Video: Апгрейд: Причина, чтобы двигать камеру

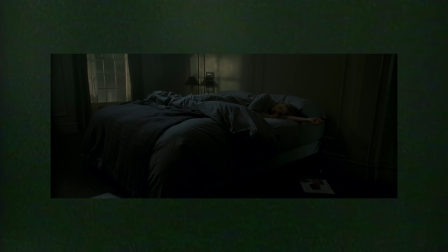248s
Например, в «Комнате страха» Дэвида Финчера свободная и медленная камера создавала постоянное ощущение наблюдения за героями,
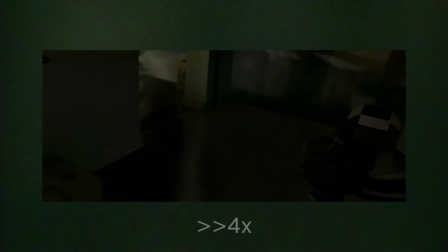255s
что помогало развитию основной истории о проникновении грабителей в большой дом.
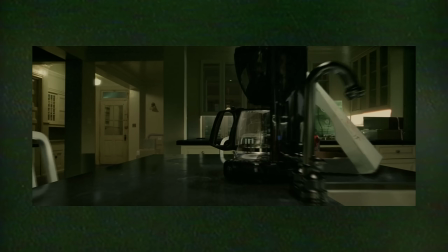259s
С самого начала фильма он был враждебной и отталкивающей средой, но зрителю хочется исследовать его,
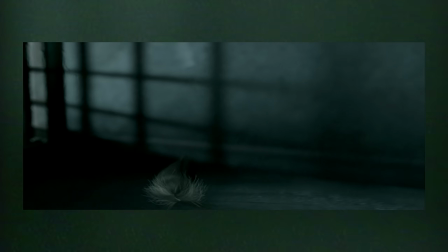265s
и Финчер удовлетворяет это желание, создавая сюжетные причины, по которым камера может заглянуть в тот или иной уголок жилища.
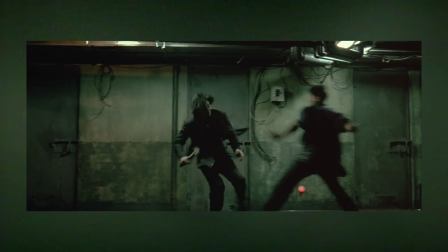272s
Или обратите внимание на героическое противостояние армии противников в Олдбое Пак Чхан Ука.
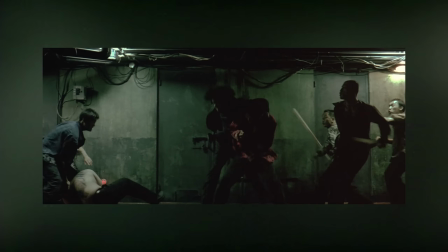278s
Камера перемещается вместе с главным героем, в зависимости от его прогрессии и давления силы противника.
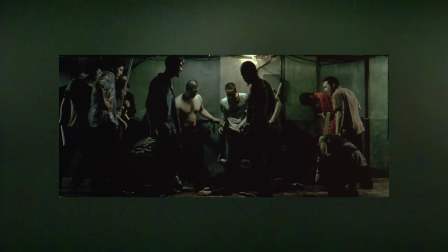284s
Или и вовсе останавливается, когда герой неподвижен. Камера и есть герой.
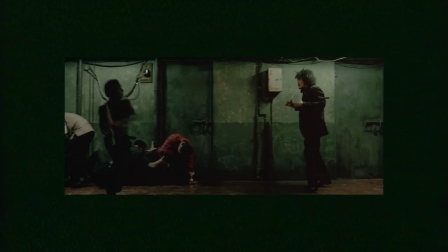289s
Наша опорная точка внимания. Апгрейд делает все сразу.
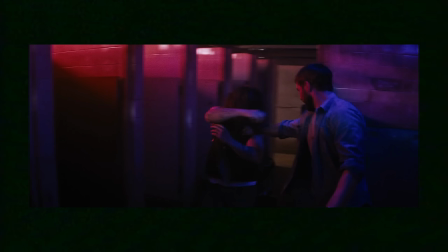294s
Он создает причину, по которой наш герой и будет опорной точкой как для камеры,
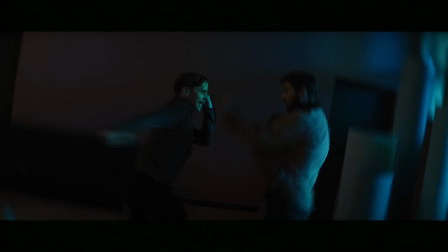299s
так и для зрителя. в сопровождении практически непрерывного действия, со своими собственными правилами.
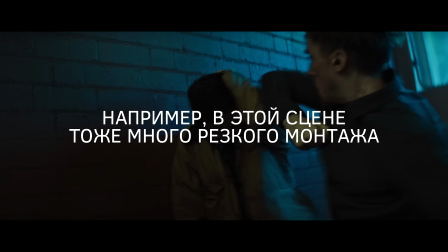304s
Впрочем, в большинстве случаев в кино проще сделать кат, и для рядового зрителя это тоже будет сигналом прогрессии фильма.
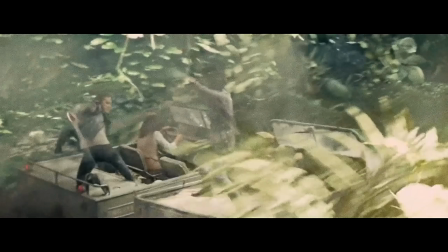311s
Но в таком случае, ощущаем ли мы присутствие персонажей в кадре? Или влияние среды на них?
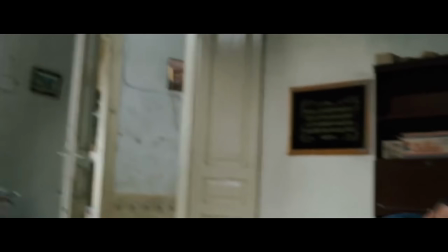317s
Или может это делает экшен более зрелищным?
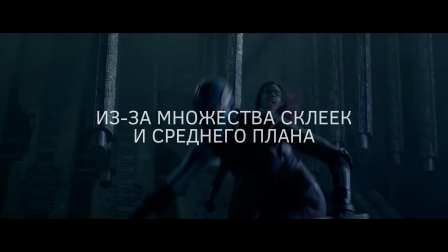320s
Довольно часто нет, поскольку, как бы мы не хотели рассмотреть происходящее, какой-нибудь условный блокбастер за 200 миллионов долларов нам этого не дает.
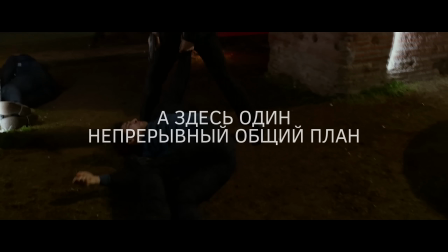327s
Опять же, есть огромное количество авторов, на которых это влияние не распространяется, потому что постановка и требования к ней бывают очень разные.
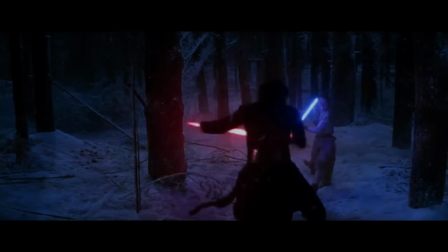334s
Но во времена массового коммерческого искусства и олигополии от подобных решений сложно спастись. Нужна визуальная свобода и эксперименты. У кино, в принципе, не так много способов создать коммуникации со своей аудиторией во время просмотра.
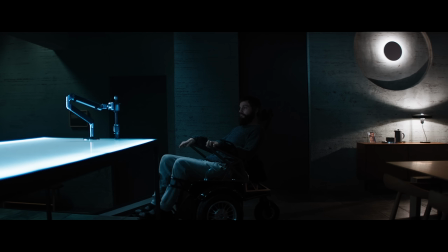349s
Киноязык ограничен.
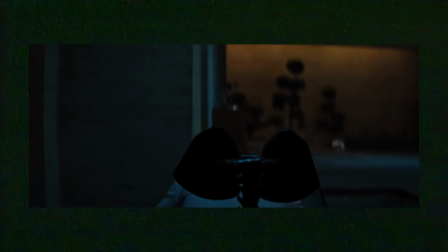351s
Апгрейд использует эти ограничения в свою пользу, и благодаря способам съемки, если не разрушает, то по крайней мере расширяет привычные парадигмы сторителлинга.
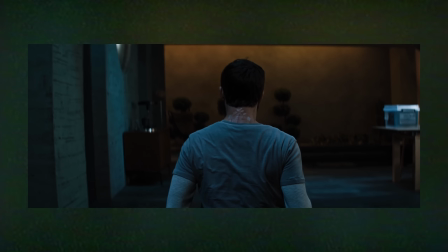358s
Как я и говорил ранее, фильм устанавливает дополнительный нарративный уровень, помимо сценария. Уровень камеры.
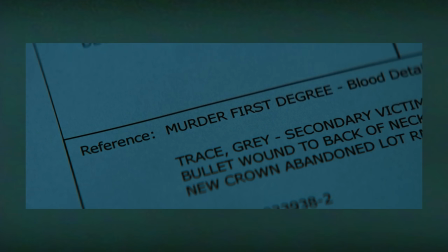365s
Да, здесь есть традиционная экспозиция, но чаще всего она работает как базовая информация, которая будет использована в будущем.
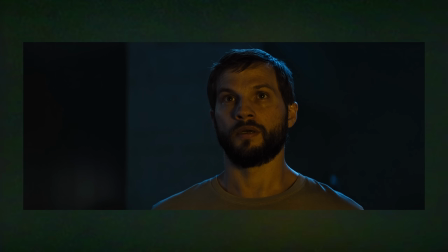371s
К примеру, Стэм, вживленный в Грея, раскрывает полный потенциал не только его тела, но и разума.
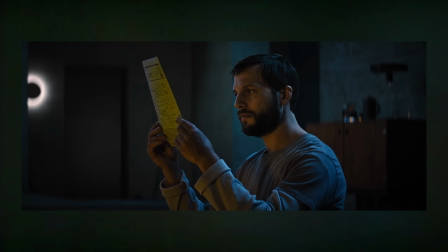377s
А значит, за новой информацией, элементом детектива, всегда последует конкретное действие.
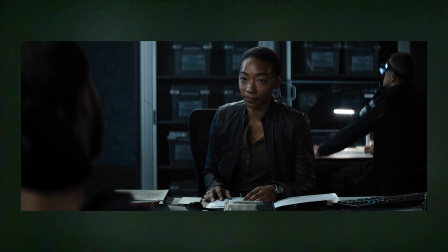382s
Поскольку полиция не в силах узнать, кто убил жену главного героя, он берет правосудие в свои руки.
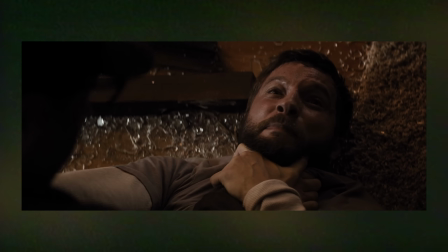387s
Точнее, Стэм делает это за него.
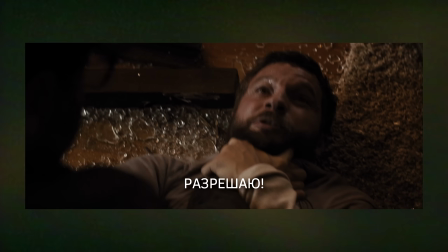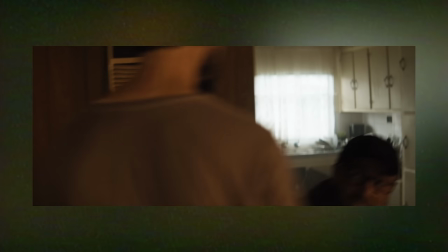397s
Они как одно целое. Опорная точка композиции, действия и вашего внимания.
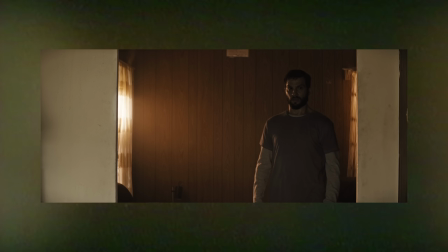402s
Камера повторяет язык тела, которым сейчас владеет Стэм, тем самым демонстрируя зрителю, что помимо Грея здесь есть еще кто-то.
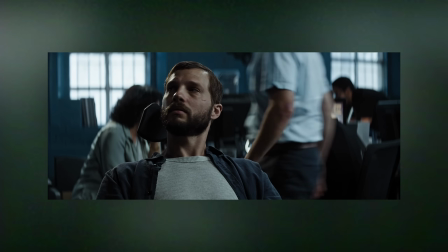409s
В отличие от тех моментов, когда Грей парализован. Здесь камера статична, её позиции приземлённые и понятные.
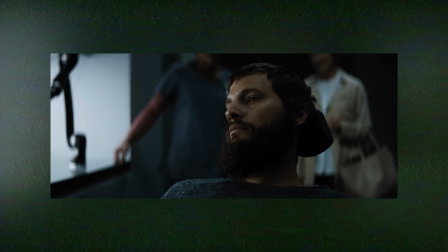415s
Как только в дело снова вступает Стэм, мы видим это.
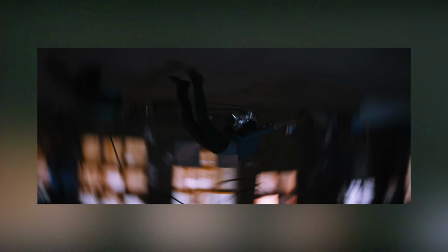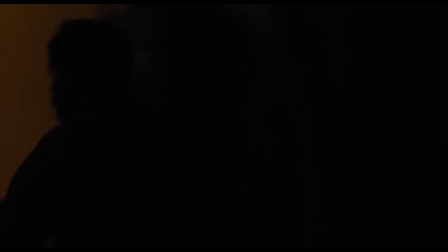428s
Фильм эффективно воссоздает ощущение видеоигр с перспективой по умолчанию,
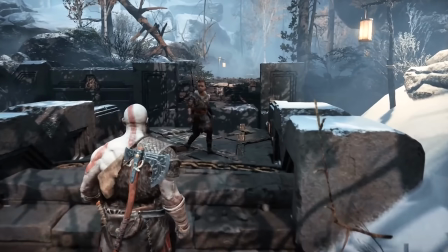433s
субъективно привязанной к главному герою, как если бы он был бы Кратосом в God of War, вплоть до мелкой моторики.
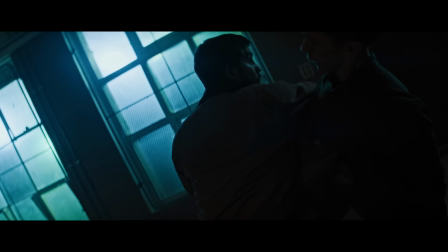439s
Грей наклоняется, камера делает наклон за ним. Он меняет положение, и камера делает то же самое.
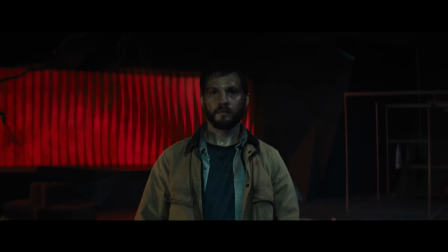444s
Можно сказать, что мы — это Грей, а камера — сам Стэм. Это тот тип камеры, которая сама определяет, на что именно вам нужно смотреть.
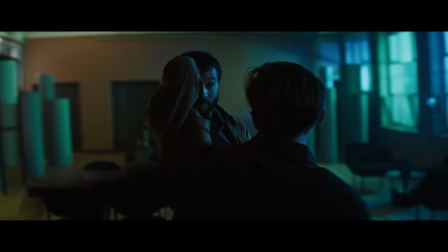453s
И в итоге сами битвы и становятся историей фильма, что нам рассказывают. Языком сражений становятся блочные, бесчеловечно эффективные движения.
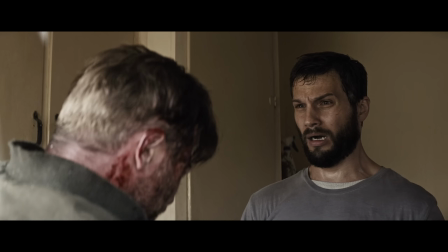461s
Когда во время первой стычки с противником лицо Грея задыхается от ужаса, от того, что он делает, мы окончательно понимаем, кто владеет ситуацией, а кто нет.
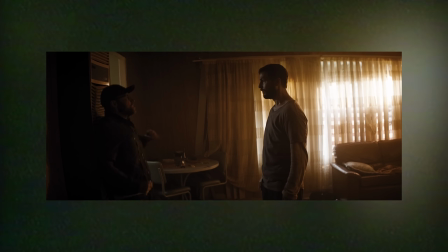471s
Самое главное, что на уровне методов это все те же общие длинные планы, с внутрикадровым монтажом, которые в кино существуют уже много лет.
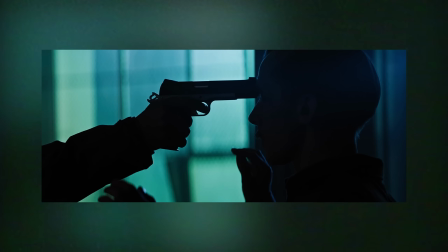478s
А теперь обратите внимание на сцену, где Грей встречает равного по силе противника.
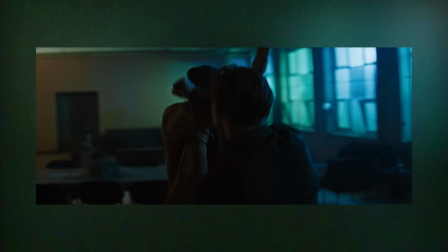483s
Стэм больше не может находить эффективные сценарии для победы. Вместе с тем и камера повторяет одну и ту же механику.
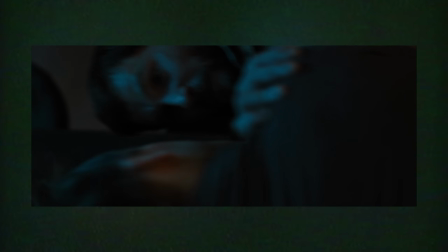489s
Раз за разом перед вами шаблонная визуализация, что сообщает нам о безвыходном положении Грея и пределе его возможностей в этой битве.